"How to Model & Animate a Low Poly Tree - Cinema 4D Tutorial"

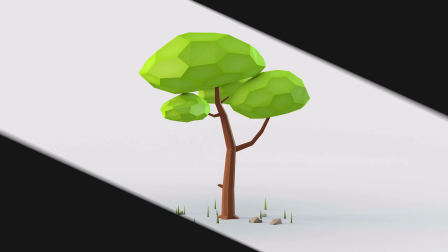Hey, this is Eli for MOBOXgraphics.com.
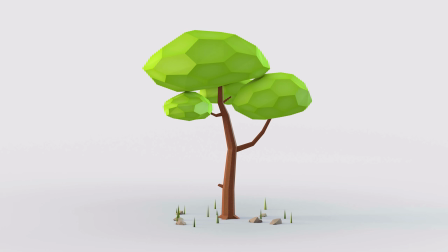In this tutorial we are going to model a low poly tree in Cinema 4D and add some animation to it. Low poly stands for low polygon, and a polygon is a flat shape built out of straight lines, and all those polygons combined create a three-dimensional object.
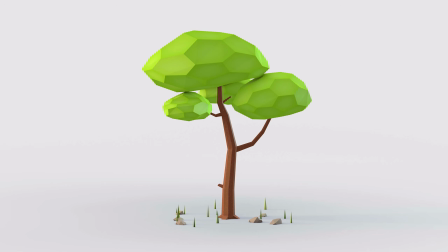So with this technique we use as less of these as possible, which will make it look more abstract and simple if you want to call it like that. But it is also easier on the computer and also a great way to start off with 3D modeling. If this is the first time you're using Cinema 4D, I recommend quickly looking into the basics first,
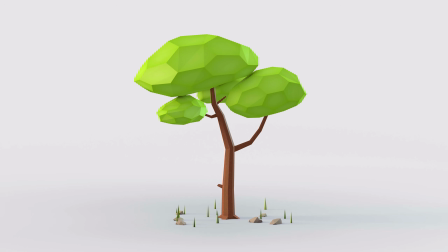but assuming you know these already, let's jump straight into Cinema 4D.
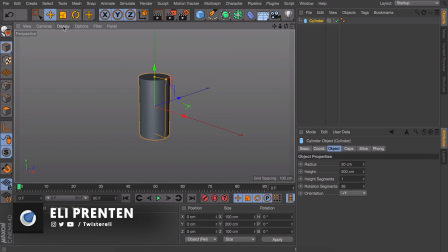So let's start off with creating a cylinder, and let's also set our display settings to constant shading lines, so it is easier to see where the polygons are. Up here let's also delete the Phong tag. This tag automatically smooths out the polygon's edges,
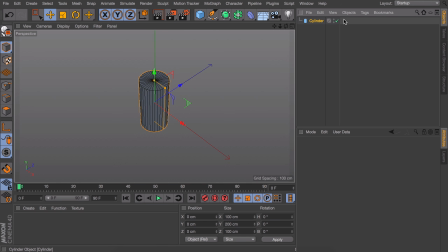but it kind of looks weird when you're really modeling in a low poly style, so let's delete it for now. Now let's decrease our rotation segments of the cylinder down here, and 8 is a great number for a tree trunk. Working with 4 sides, which is a cube, is easier, but it doesn't look as good.
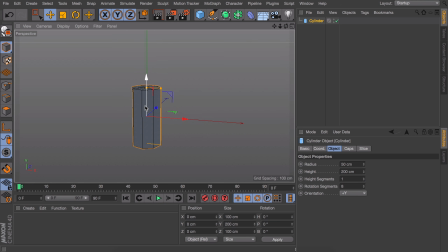So let's keep it at 8. Now make this object editable by pressing C on the keyboard. And when we are in the polygon mode, select the ones on the top. And when we press D on the keyboard now, we can extrude the polygons by clicking and dragging.
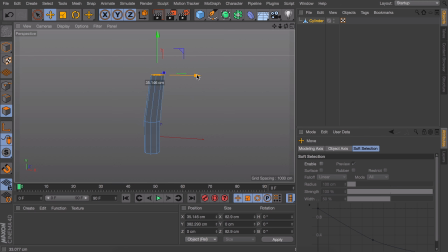Let's also move these to the side a little bit, because real trees are rarely perfectly straight either. Now if we rotate these, we can start extruding again in a nice angle. And it's basically repeating those steps until you get a nice trunk.
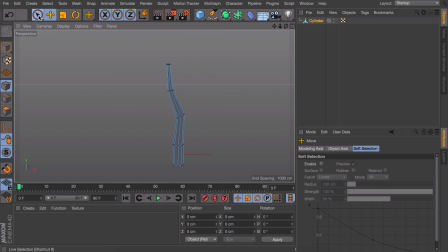Obviously you rarely get the perfect result at your first try, so when you select the rectangle selection tool, with the only select visible elements option deselected, and then go in the point mode,
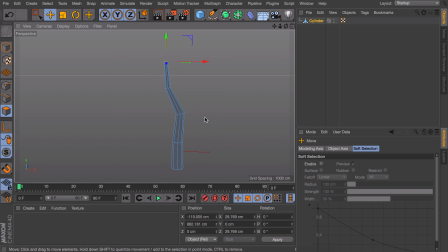you can select every segment and move it around until you're satisfied. To create branches, we will need to add polygons to our trunk. To do this, go in the polygon mode and press K on the keyboard to select the knife tool, and then press L to make it a loop cut.
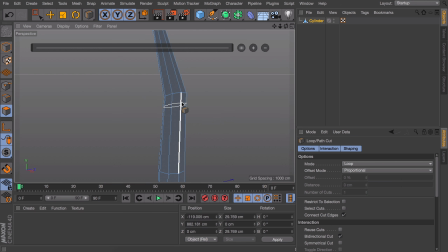If we make a cut somewhere about here, we have some nice new polygons to extrude into a branch. Select one of these new polygons and press K again, but this time press K once more to make it a line cut.
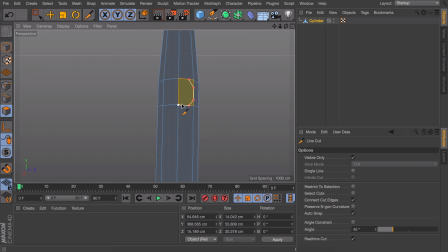Now you can make cuts at the corners until we get an octagonal shape again, so a shape with 8 sides. When we select this newly created polygon again, we can start extruding it like we did for the trunk. And for the first extrusion I usually like to make it really short and scale it down a little bit,
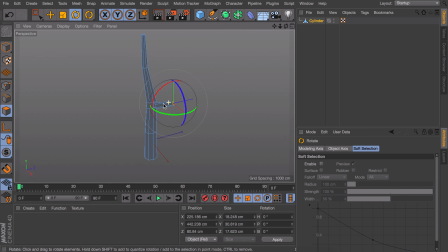so it kind of makes the connection to the tree softer. And let's repeat those steps to create a couple more branches, and don't forget to keep on zooming out every so often so you can check if the tree looks realistic in proportions.
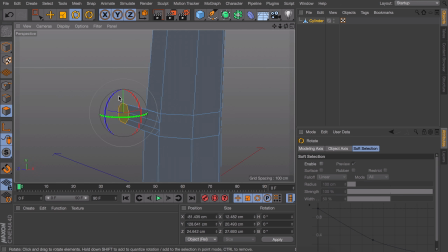The long and heavy branches are always at the bottom, and the smaller branches usually branch off at the end of a bigger branch, so that kind of gives you an idea of how you can make this tree. But it all really depends on what kind of tree you're trying to make.
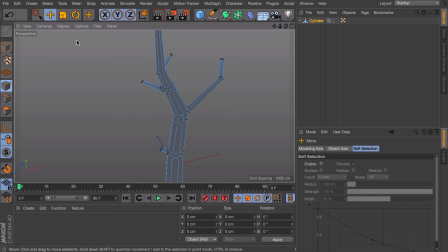Most of the times it looks better when you slightly exaggerate the overall feel of a real tree. So think about how you would describe the tree. Is it a strong and lively tree, or is it slanted and dynamic? And once you're somewhat satisfied with your tree trunk, we can start adding the tree crowns.
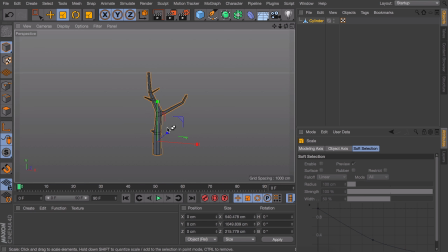These are also very important to describe the overall feel of your tree. But for the sake of this tutorial, we are going to stick with a more regular tree that could fit in most of your scenes. So to do this, let's create a new platonic object and set the type to buggy.